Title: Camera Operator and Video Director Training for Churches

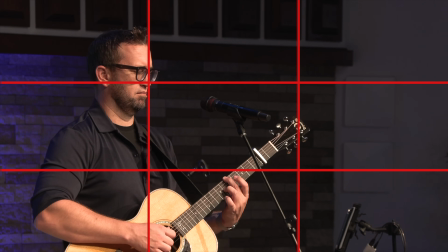984s
So the looking room is going to be the space between Matt, who's on the left, and the remaining right side of the image. So his microphone's kind of in the middle right now, and then you can see just kind of empty space. So you want to set the looking room to be in the direction of kind of where your subject's looking. So even in this framing right now for this video, I'm kind of looking in this direction. That's why I framed this video to have me on this third of the image, and then the looking room is over here. So the same thing applies for your church's live stream as you're using the rule of thirds. Think, where are they looking? That's where the space needs to be.
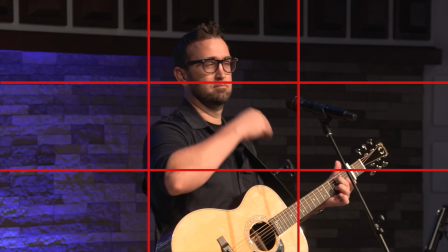1020s
It is awkward if I were to pan the image over and then he's on the right side of the image.
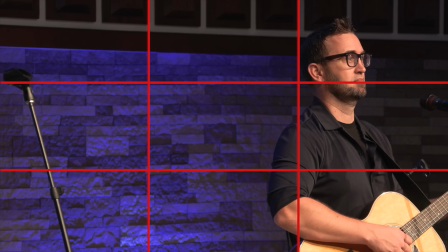1027s
Look how just strange that looks, where the looking room is behind him and it's like, oh, that's a cool wall behind him, but now I have no sense of where he's actually looking.
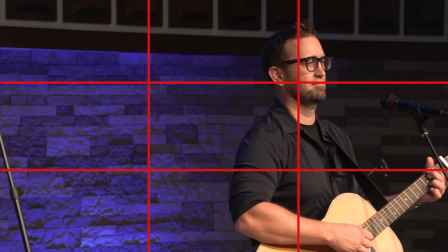1036s
So that's a mistake you want to avoid with the rule of thirds.
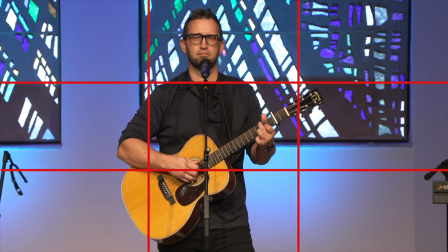1041s
So I'm gonna go back to camera 1. If I zoom into camera 1, when it's a center shot just down the aisle, I really prefer just centering the subject in the frame.
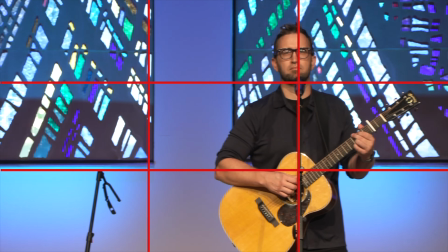1050s
You're not really gonna often see me doing this or doing this where I have him on the side third of the image,
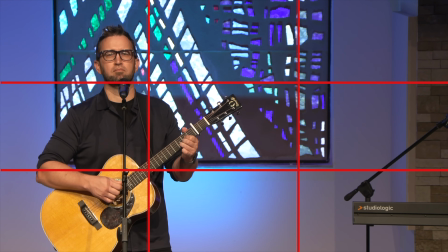1059s
unless maybe the pastor has like a TV or something that they're preaching with, like Andy Stanley style.
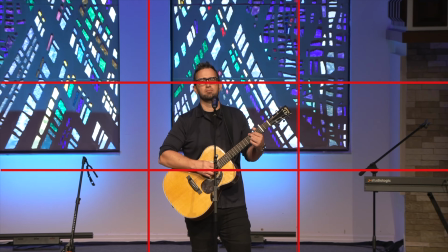1065s
To me, the center shot is usually going to be center aligned with the subject.
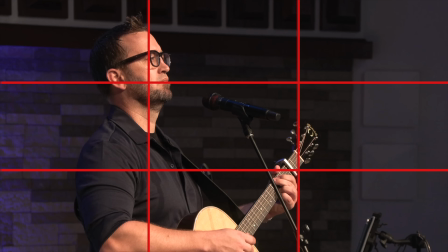1071s
And if we want to have the rule of thirds type effect there, that's where I will bring in the side profile shot, and I think that looks really sharp on worship leaders, pastors, any subject on stage. Now let's talk about camera movements, whether it's controlled by a joystick for PTZ or whether it's a manned tripod camera. You can move the camera, and the two primary movements in most settings are going to be the tilting and panning of the camera. So when we say tilt the camera, here I'll pull up camera 1 for you.
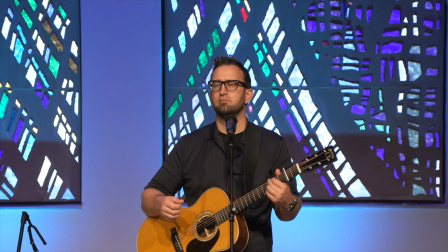1102s
If I go up, that's a tilt up. If I go down, that's going to be a tilt down.
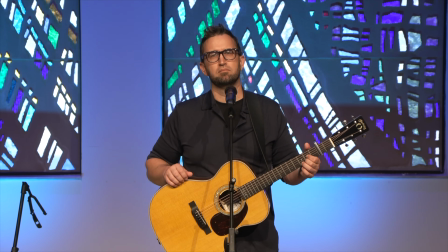1110s
That's tilting. Tilting just kind of helps draw your eye to maybe just the height or the vertical dimension of a space,
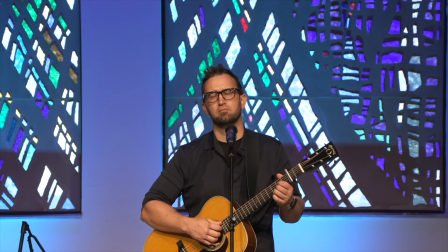1118s
and sometimes that could be appropriate for your live stream. So then there's panning.
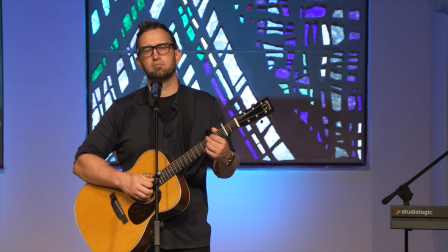1124s
Panning kind of does the same thing, but horizontally. I think this one is going to be a little bit more useful for most church live streams,
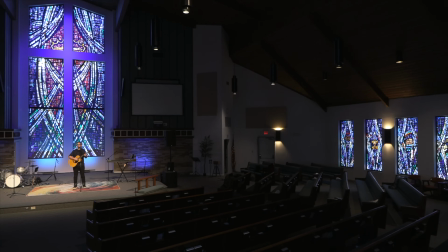1132s
and panning is simply when you move the camera left or right. I zoom the camera out, so now we're getting a nice slow pan across the room.
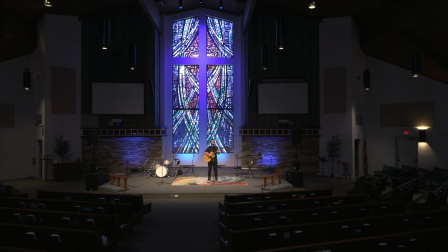1140s
I think shots like this can be great for establishing shots, maybe when the service opens and people can see the room,
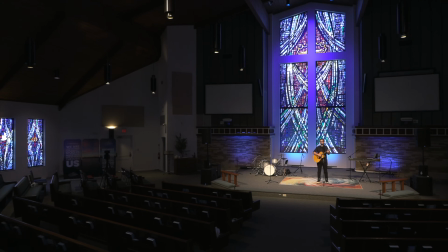1148s
they can see the space, they can see the people before you cut to like tighter shots here of your worship leader. So that is panning and tilting, very basic ways of just moving the camera up or down, side to side. The next type of movement you can introduce with these types of cameras is zooming. So you can zoom in or you can zoom out. So here we have the camera 1.
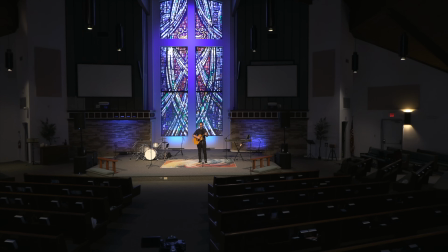1171s
It's pretty wide right now. It's zoomed all the way out using the W toggle here on the zoom control.
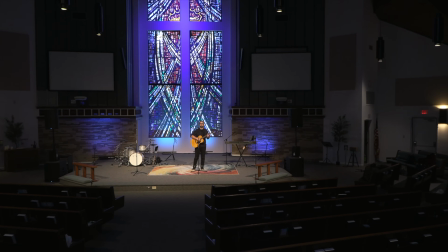1177s
And if I press the T, it's going to zoom in. So I can go slow.
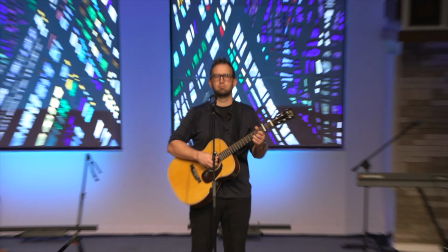1182s
These cameras can zoom in pretty fast. You want to be mindful of what you're actually showing.
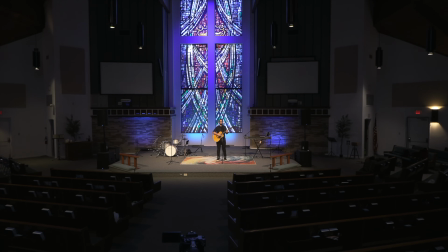1188s
When your camera's live, you probably don't want to be actually showing some really fast zooming. Maybe if your camera is in preview or the operator has not selected it yet, you can make some faster movements, but when it's active, you don't want to zoom too quickly. I really love the precision of the controls on this camera controller because I'm just barely pressing down on the zoom button here,
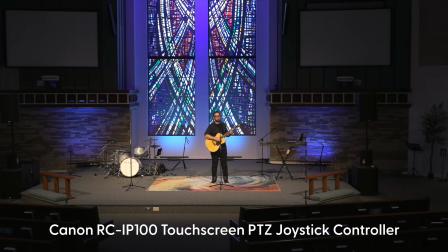1210s
and you can see it's giving me a nice slow zoom, and it almost like feels like it lasts forever.
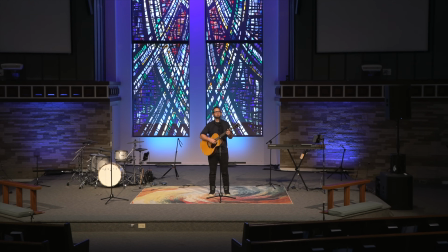1217s
So I can be zooming here, and then when I'm done, I'll just like cut out of that zoom.
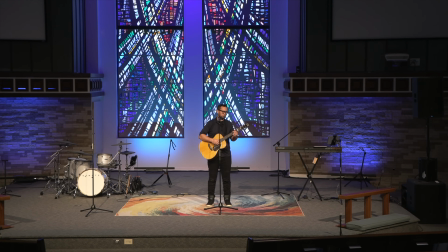1221s
I'll keep the zoom active, and then I'll cut out of it to camera 3, and then I can stop zooming camera 1.
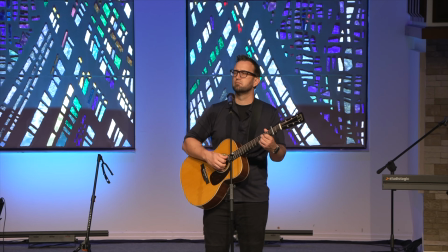1227s
And then you can get a similar effect by just zooming out.